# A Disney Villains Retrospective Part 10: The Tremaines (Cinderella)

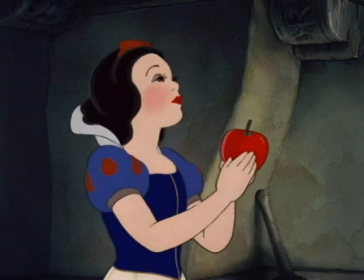(4:09)
No official reason has been found, but some speculate it was because of Walt's decision the following year to focus on making Snow White as his first full-length film.
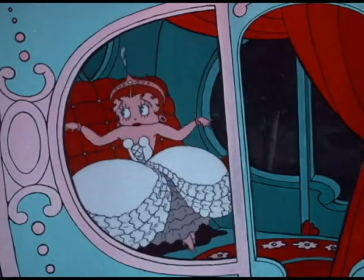(4:18)
I wonder myself if it was canceled because of the Fleischer Studios releasing their own Cinderella adaptation in 1934 starring Betty Boop.
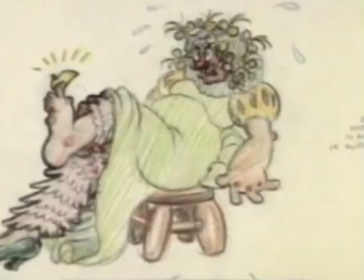(4:26)
Either way, a few of the proposed gags with the stepsisters struggling to shove their feet into the glass slipper wound up being used in the eventual full-length Cinderella that Disney made in 1950.
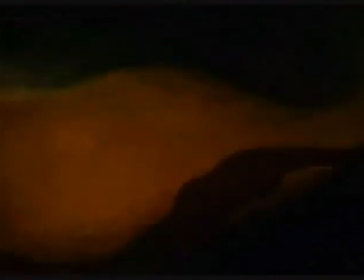(4:36)
Oh yes, 1950. A difficult time for the studio. As I detailed in the previous entries, Disney was facing financial troubles.
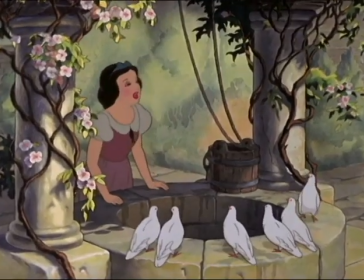(4:44)
A good deal of their setbacks had been due to World War II, but even then, their only two animated films to turn a good profit had been Snow White and Dumbo.
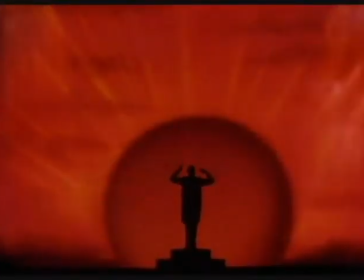(4:54)
The expensive Fantasia and Bambi had especially been flops,
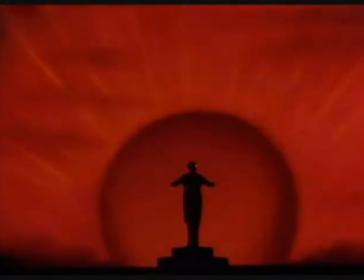(4:57)
since audiences didn't know what to make of the experimental Fantasia, and Bambi was seen as a little too dark and somber during the war.
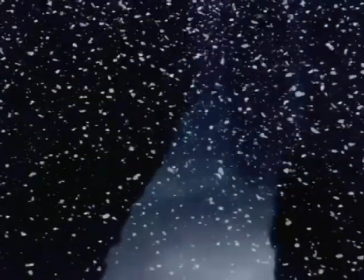(5:05)
Walt knew that if their next movie wasn't an absolute hit, they would have to pull the plug on feature-length animation.
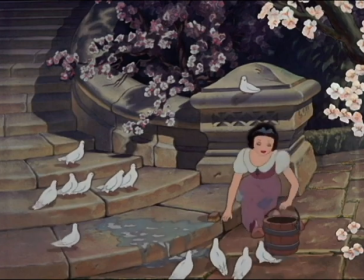(5:12)
And so, perhaps remembering the success of Snow White, he chose to adapt another classic princess fairy tale, something the audiences were already familiar with.
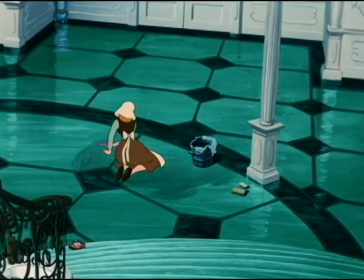(5:21)
Cinderella, to some extent, uses a lot of the same plot devices as Snow White.
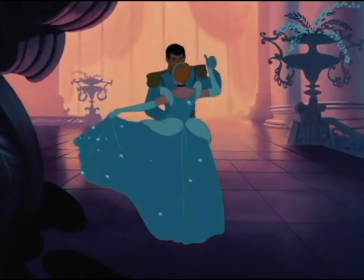(5:26)
A beautiful heroine forced to dress in rags and toil, a handsome prince who is more of a plot device than a character,
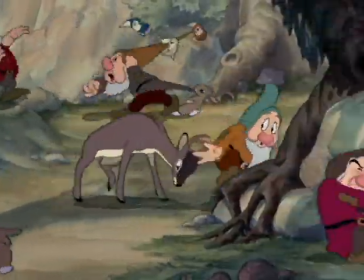(5:32)
a group of comic relief sidekicks who have extended comedy scenes, and a tall,
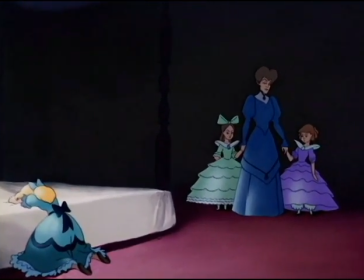(5:37)
sinister, jealous villainess. Enter Lady Tremaine.
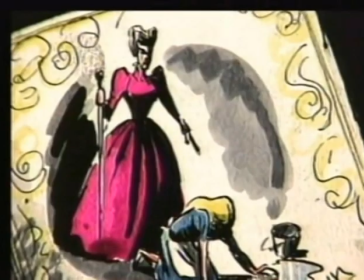(5:42)
Lady Tremaine is one of Disney's best villains from a creative standpoint, because she's so real.
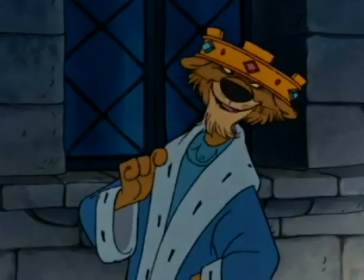(5:48)
A lot of the bad guys that we've seen thus far, and will continue to see, have a sort of larger-than-life aspect about them.
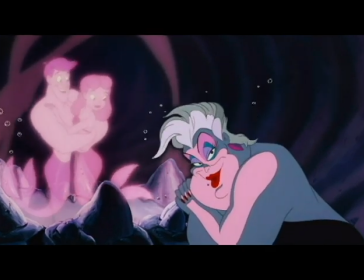(5:56)
They're royalty and command a squadron of guards. They have magic powers. They're wild and comical.
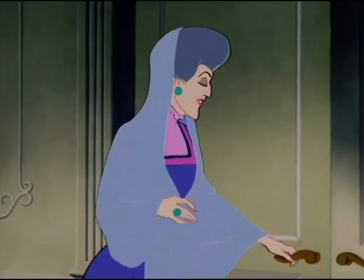(6:01)
They're physically strong. Lady Tremaine has none of these things, but she's an everyday evil.
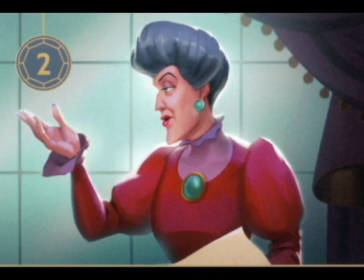(6:08)
She's an abuser.
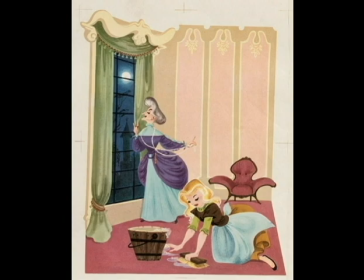(6:09)
She's in a position of power over someone else, and she uses that power to make that person's life miserable because of her own internal issues and shortcomings.
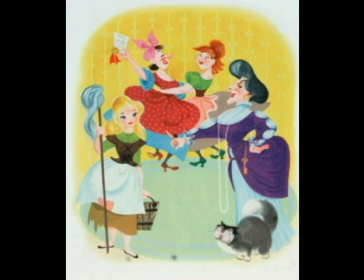(6:18)
She's a very realistic kind of evil, and often that's the scariest kind of evil there is.
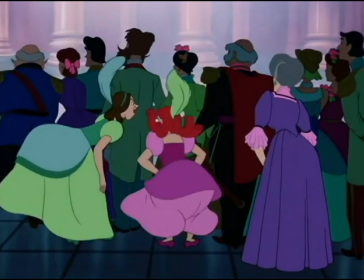(6:24)
Tremaine is a social climber, obsessed with furthering her position in high society.
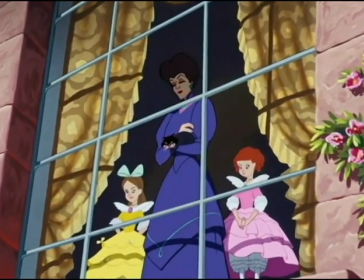(6:28)
Her own daughters are kind of a mess, thanks to her poor parenting, and rather than help them develop as individuals,
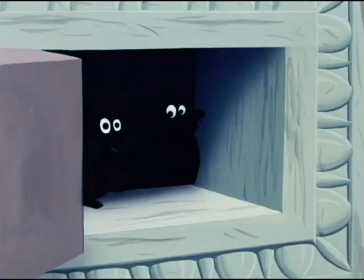(6:35)
she focuses on building them up by superficial means, like fancy clothes and music lessons,
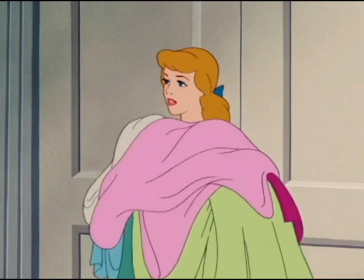(6:40)
which ultimately bankrupts the family.
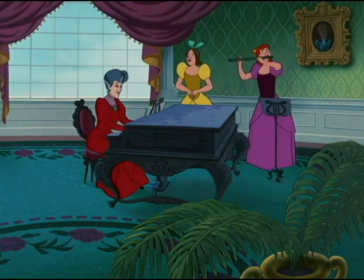(6:42)
No amount of nice clothes or makeup can make her daughters any better in the long run, yet Lady Tremaine is too haughty and conceited to admit this.
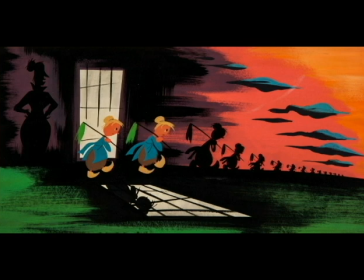(6:49)
Cinderella, meanwhile, is not only beautiful outside, but also inside, which earns her double the scorn from her wicked stepmother.
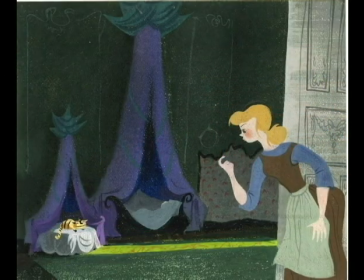(6:57)
The scenes between these two characters are tense and well-directed.
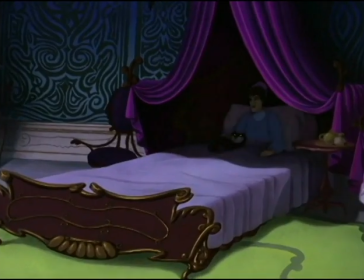(7:01)
The power dynamic is well-established in their first interaction we see, with Tremaine sitting in the darkness of her bedroom, stroking her cat like a James Bond villain.
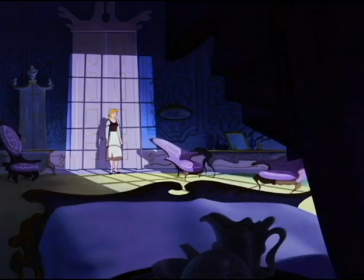(7:10)
Cinderella stands powerless before her, the shadows on the wall looking like prison bars.
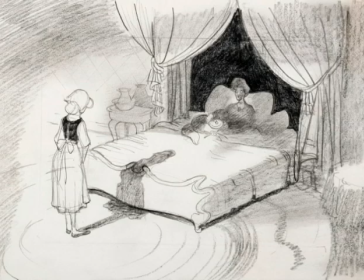(7:14)
Even as a child, I remember this scene making me feel very nervous and on edge. Although I said that this movie definitely lifts aspects from Snow White,
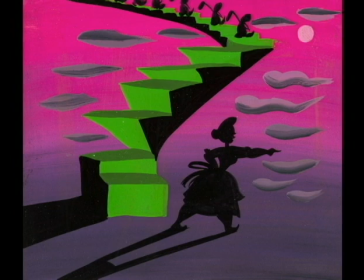(7:23)
I'd say the relationship between the stepmother and daughter is much stronger here, since we actually see the characters interact in their day-to-day lives.
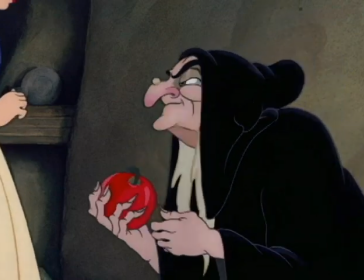(7:32)
In Snow White, we only see her and the queen together when the queen is disguised as the old lady.
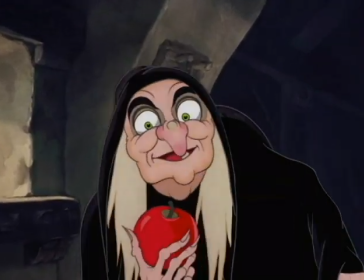(7:38)
Snow White obviously doesn't recognize her, and their dynamics are naturally very different than how they normally would be,
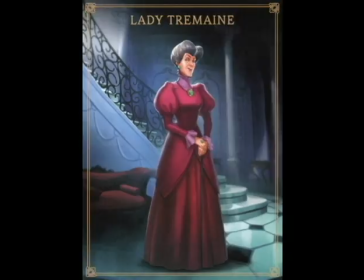(7:44)
especially because the queen has to pretend to be nice to her. Lady Tremaine only raises her voice when she needs to, which isn't that often.
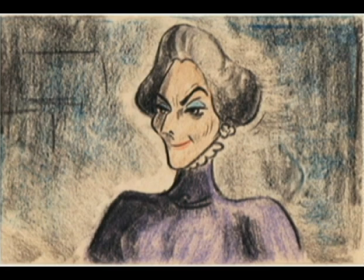(7:52)
She is mostly rather soft-spoken and very subtle in how she moves and speaks.
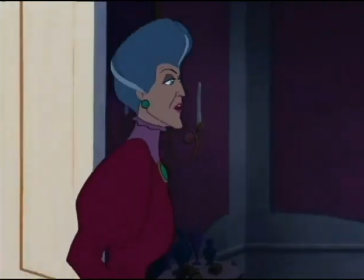(7:57)
Unlike her clownish daughters, Lady Tremaine's mind is constantly moving, constantly calculating, and planning every action.
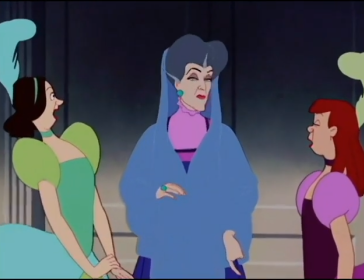(8:04)
Everything she does is completely deliberate, and the way that we see it reflected through her animation is brilliant.
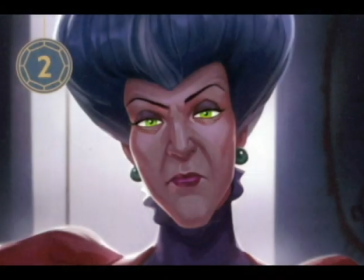(8:10)
Some of the glares she gives with her piercing green eyes are enough to still give me shivers.